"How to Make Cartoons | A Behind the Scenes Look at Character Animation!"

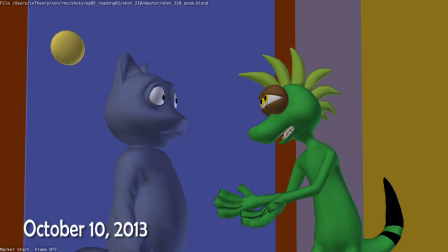(4:10) Is it even still out there? You've somehow managed to summon some monster, and now he's out there tearing up our home, and it's like 5 times our size.
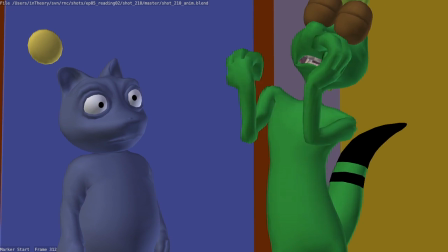(4:18) I don't know what we're going to do. Is it even still out there?
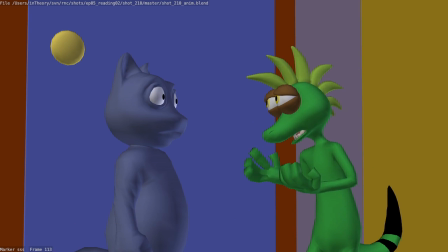(4:26) You've somehow managed to summon some monster, and now he's out there tearing up our home, and it's like 5 times our size.
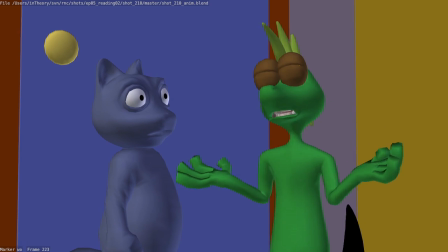(4:32) I don't know what we're going to
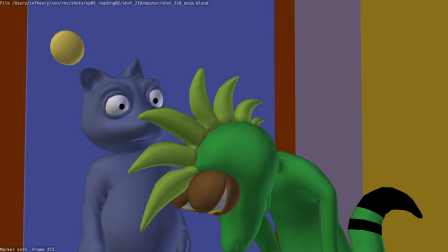(4:36) do. Is it even still out there?
Now comes the final stage of making Ray and Clovis. Lighting, rendering, and compositing. Now this could be worthy of its own video. So, we'll give you a nice brief overview and show you how we do it here at Theory Animation.
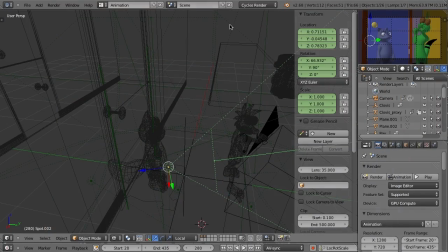(4:56)
Here we see Theory lighting artist Chris Foley's setup.
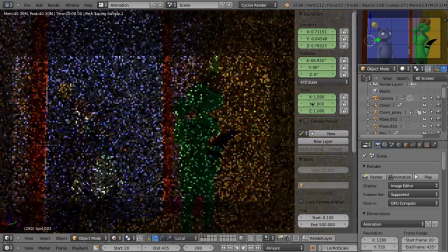(5:00)
Since we're in the closet, things are going to be a little darker, and this will contrast nicely with the next shot when Clovis opens the door to reveal George.
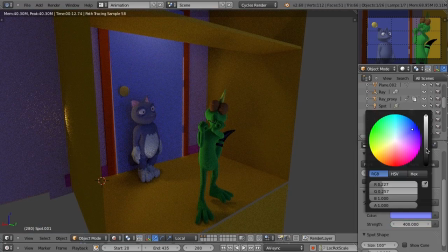(5:07)
Ray has also lost all hope in this shot, so Chris decided to concentrate on the blue color to really plus the acting and help the emotion of the moment.
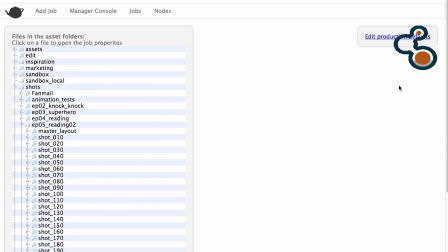(5:17)
In the next step of the process, we send the shot over to the render farm.
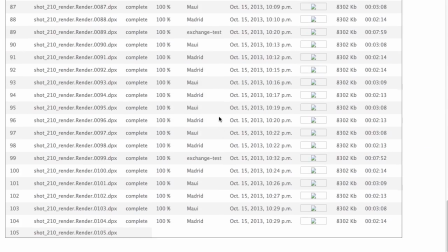(5:21)
This is where a bunch of machines will think about it for a very, very long time.
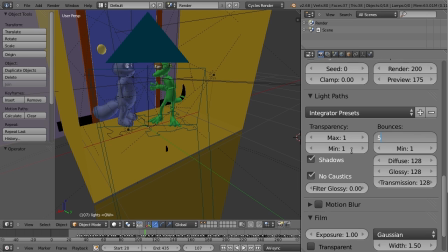(5:27)
Basically, Blender is sending a whole bunch of light rays all over the place to figure out what color everything should be and how much light is left.
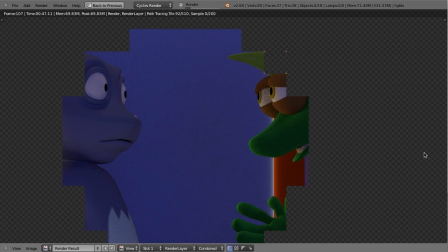(5:34)
These are called bounces. Another factor, called samples, determines on how smooth or grainy the scene will be.
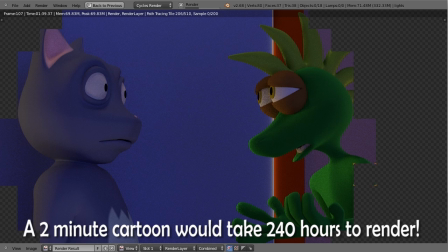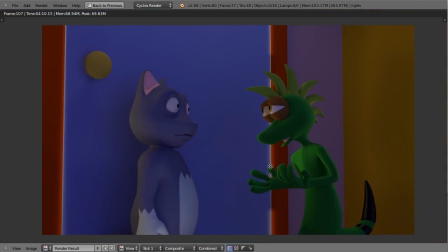(5:47)
We use a few tricks to get the smooth look without rendering too many samples, all thanks to our theory artists Craig and Derek.
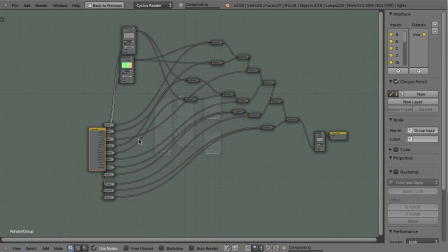(5:55)
Then we hand it over to Compositing to do a little bit of work, and we get this.
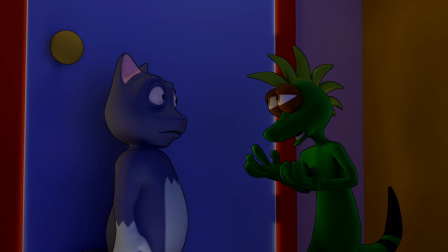(5:59) You've somehow managed to summon some monster, and now he's out there tearing up our home, and it's like 5 times our size.
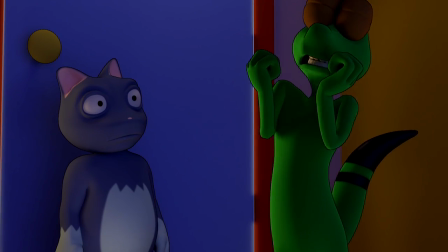(6:05) I don't know what we're going to do. Is it even still out there? Hold on, I'll check. Yeah, he's still there.
All the animators at Theory Animation use more or less the same process. Sometimes animators like to just dive right in and start animating. Sometimes they like to use video reference, or just only thumbnails. But the idea is the same, to imbue life into characters. Now, I hope you've enjoyed this little tour of our process, and if you have, consider supporting us. For a small donation every month, we'll involve you in the production process, meet with you, and you get a behind-the-scenes look at how the whole thing works. Plus, we'll send you these amazing stickers. Now, if you have any questions, feel free to leave it in the comments, or, if you want, send me an email at info@theoryanimation.com. Until next time, this is David from Theory Animation.